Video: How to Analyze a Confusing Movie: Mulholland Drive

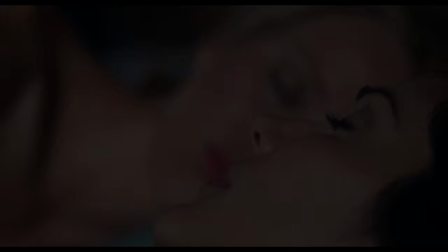It's quite a bit different in composition and framing from the earlier close-ups of two eyes and a nose, but should be considered in the same set of shots, as will become clear as I continue to trace the series. Here we have two eyes, now distributed across two people, and a nose.
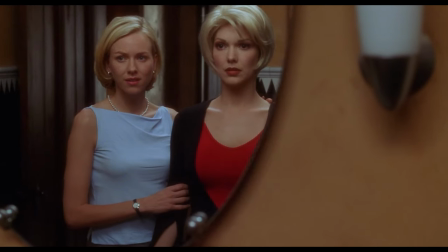It kind of makes a single face and it kind of doesn't. Betty and Rita, now lovers, both are and aren't each other.
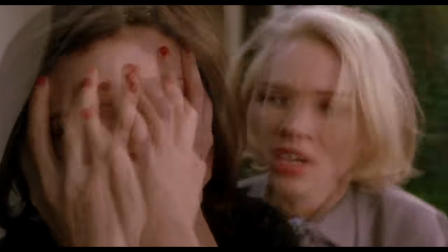This identity and dis-identity continues to structure the scene as it unfolds.
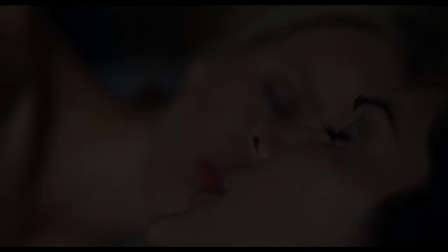First, Rita is awoken by the strangeness of her own voice, the sound of her own unfamiliar words uttered in sleep.
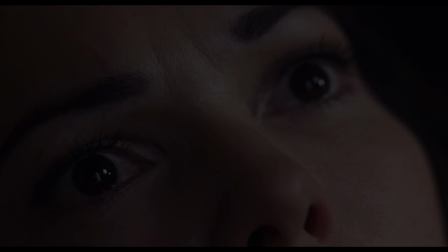We cut to a close-up of Rita's face in isolation,
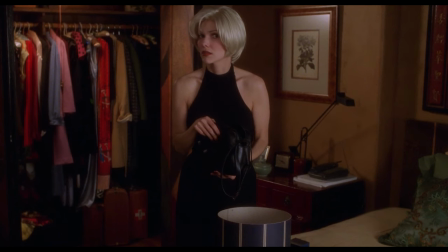visual separation from Betty occurs, and Rita is reconstituted as an individual face in consciousness.
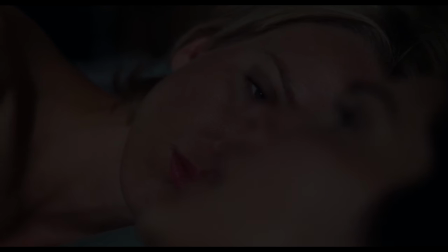Next, back in the composite shot, Betty's one visible eye opens on her lover, who visually completes her and fills the space against which she appears. As Betty shakes off sleep and becomes more conscious of and alarmed by Rita's voice,
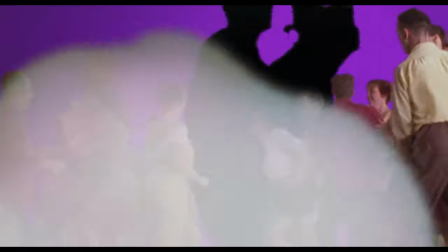she raises herself, and separation occurs again, as it is her turn now to be reconstituted as a complete face,
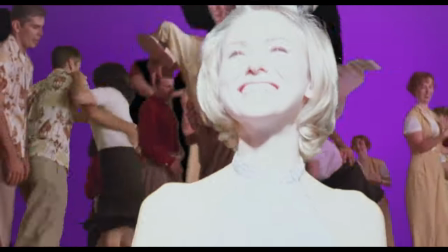a distinct individual.
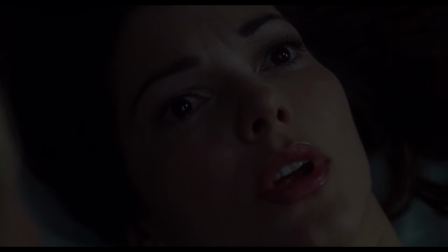And at this point, the separation of the two is completed and stabilized, as the presentation shifts to a traditional shot-reverse shot,
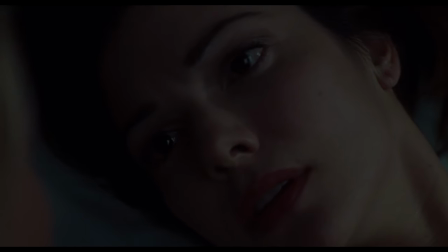cutting back and forth between the faces of the two characters in dialogue.
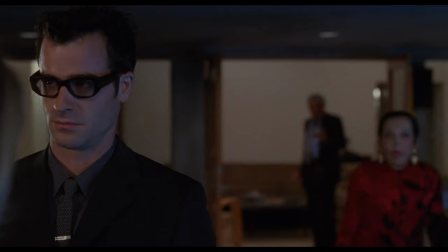Part of what this prepares us for is the melding and redistribution of identities after Rita opens the blue box.
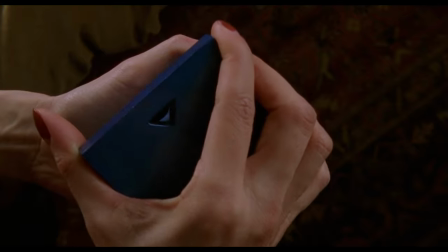The relationship between the pre- and post-blue box sections is the most vexed topic of debate and analysis in discussions of Mulholland Drive,
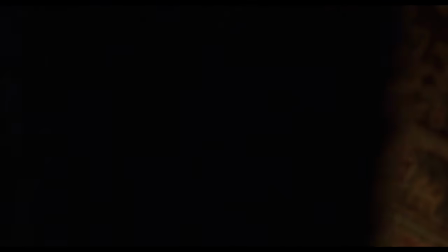and narrative explanations, like seeing the first part as Diane Selwyn's wish-fulfillment dream,
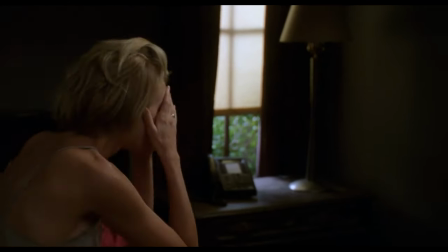can only get you so far.
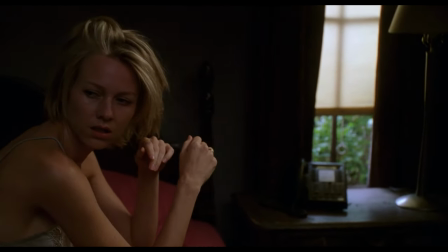But one of the big points of this video is to show why, even if you can't explain how a film holds together narratively, you should try explaining it formally.
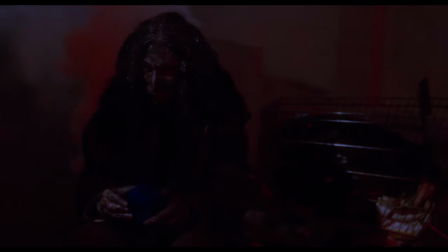Stories don't need to make sense in the familiar ways, so long as they're integrated by other means.
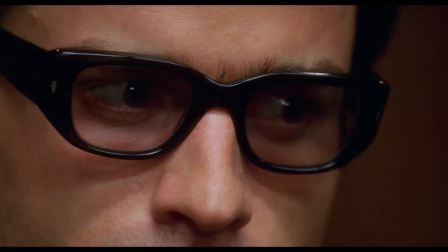We don't have to talk about the blue box at all to see how the climax at the end of the movie is made possible and coherent by the formal elements I've been discussing.
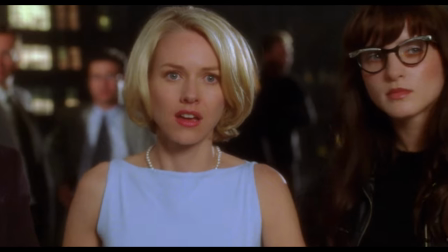All of the scenes I've analyzed so far, taken together,
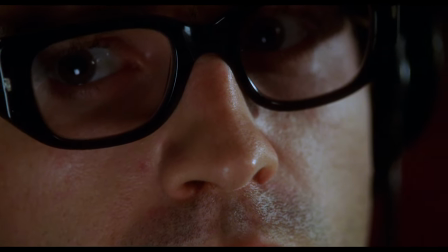carefully set up and give meaning and power to the final and most intense of all these extreme close-ups in the film, just before Diane is driven to shoot herself.
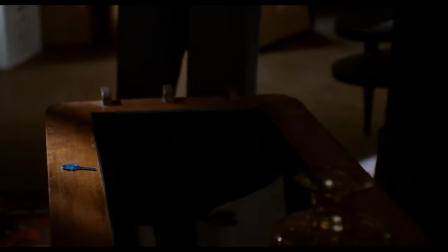The blue key on her table signifies that the hitman she hired has murdered her ex-lover Camilla.
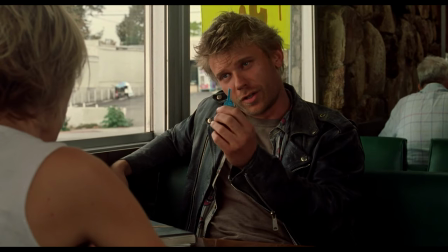When it's finished, you'll find this where I told you.
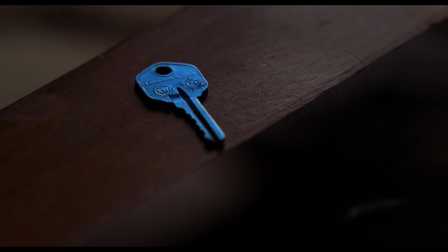In a standard close-up, she's looking at the key, looking at the key, and then comes the knock on the door.
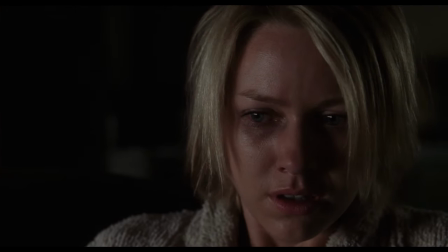And the knock triggers this brilliant axial cut, bringing us startlingly closer in toward Diane's face as she turns, adding to the jolt of the knock and, more importantly,
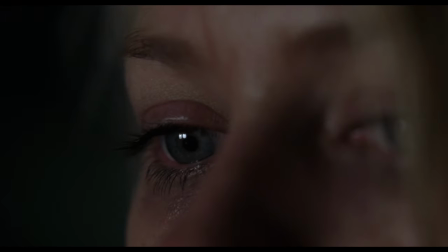preparing the framing for the fragmentation of her face when she turns back and shifts so that only its right half is visible.
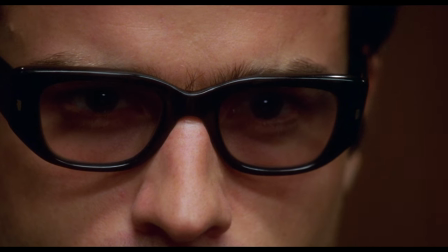Here, as with the earlier extreme close-ups, the eye is drawn in exorably to something unusual,
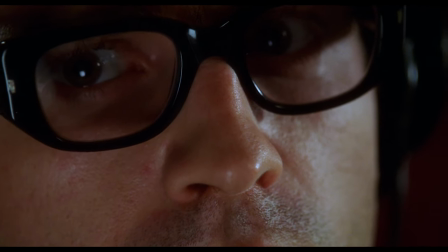novel, and disruptive, breaking ordinary modes of perception. A blue key, like in the purse scene with Betty and Rita.
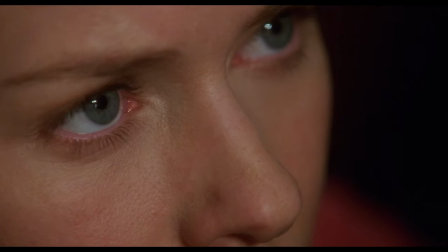But whereas that blue key was mysterious and puzzling, this key's attraction lies in its disturbing clarity.
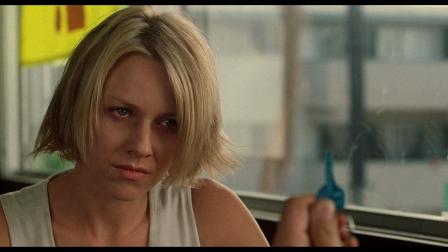We and Diane both know exactly what it is and what it means, and that very obviousness is the source of disturbance.
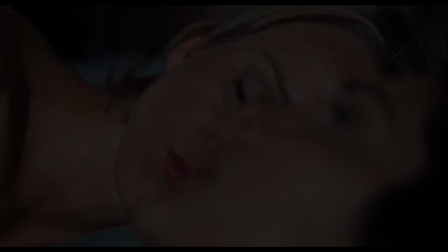And as in the bed scene, we have Naomi Watts' isolated right eye. But this time, the single eye now looks not on her lover, but on the absence of her lover,
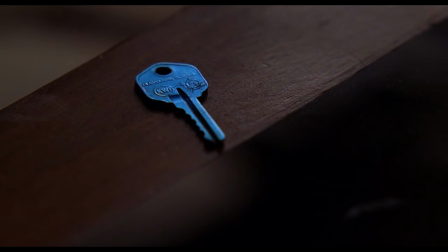on the thing that signifies her ultimate irrecoverability.
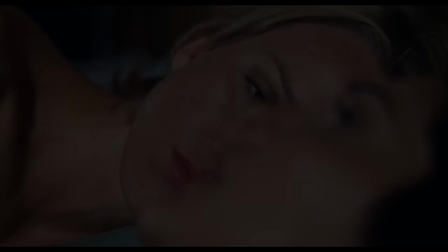The first isolated right eye, Betty's, was looking at the thing she wanted most to hold in her vision, the face of her beloved.
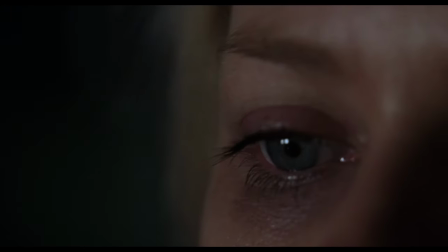The second, Diane's, is looking at the thing she can least bear to hold in her vision, the lack of her beloved,
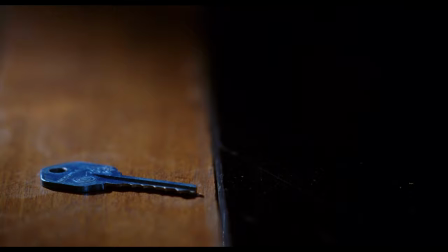the death of her beloved, realized in the concrete sign of the blue key left by the hitman.
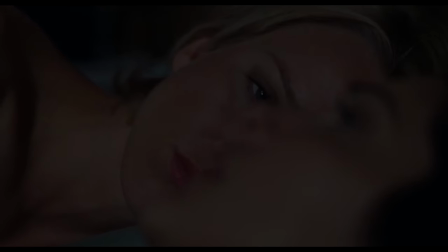And where in the first scene we got part of Watts' face and the rest of the frame was filled by Rita's form, here the rest of the frame is a bleak, dark void.
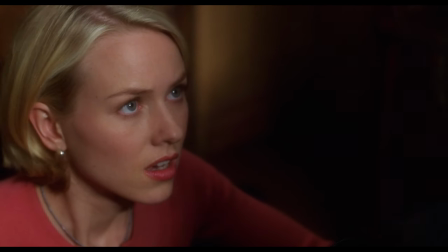And finally, what has happened to the element of clairvoyance from the earlier shots?
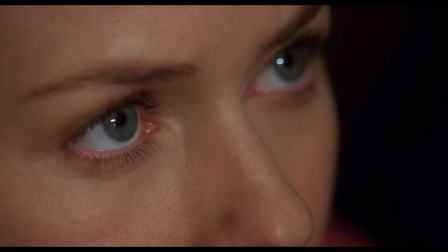This particular kind of shot that used to be about connection,
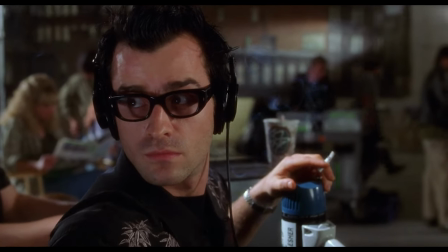whether between Betty and Rita or Betty and Adam, is now about permanently broken connection.
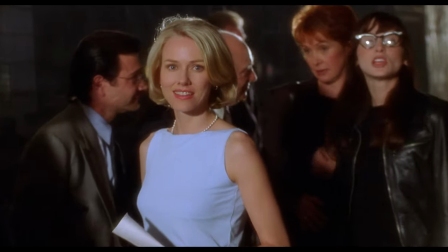And the clairvoyance that once bound people to one another now serves only to torment the lonely mind it's in.
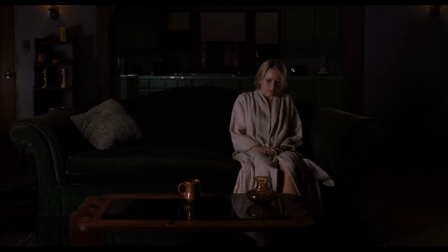The shot becomes visually and sonically suffused with this clairvoyance, as Diane's mind shapes what we see and hear.
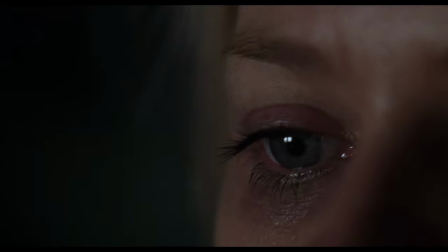First, these unnatural blue lights turn up,
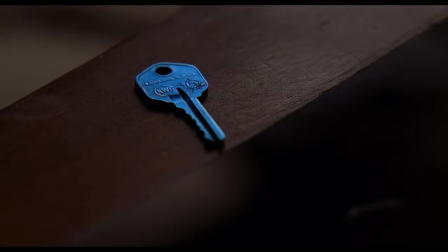as if the peculiar radiance of the key is filling the room, and she can't bear to look at it and she winces away.
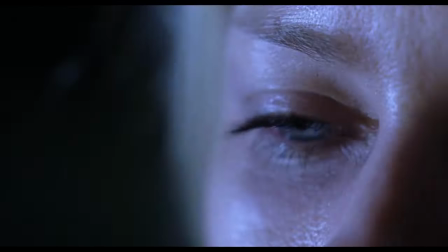But even while wincing away, she can't stop looking at it. Then, the soundtrack begins to fill with this chilling screaming, which seems to be three things at once.
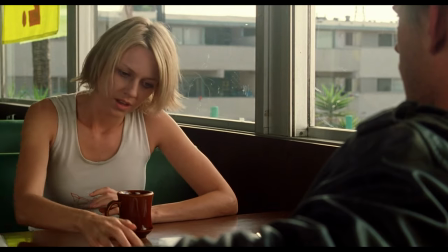In the past, the screams of Camilla as she's murdered.
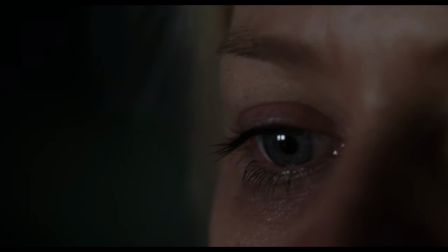In the present, Diane's internal voice screaming in her mind, and in the future, Diane's literal screaming,
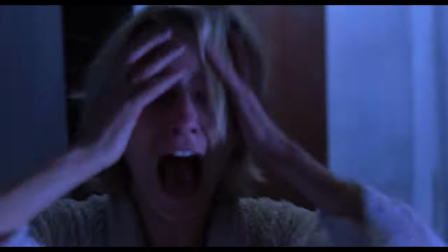which hasn't yet begun but soon will,
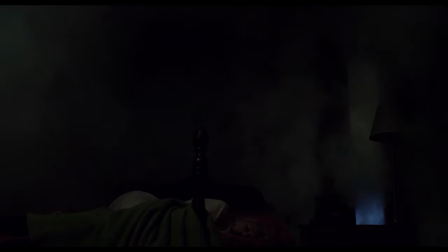as she flees to the bedroom to put an end to the tragedy of her existence and round out the tragic arc of Mulholland Drive.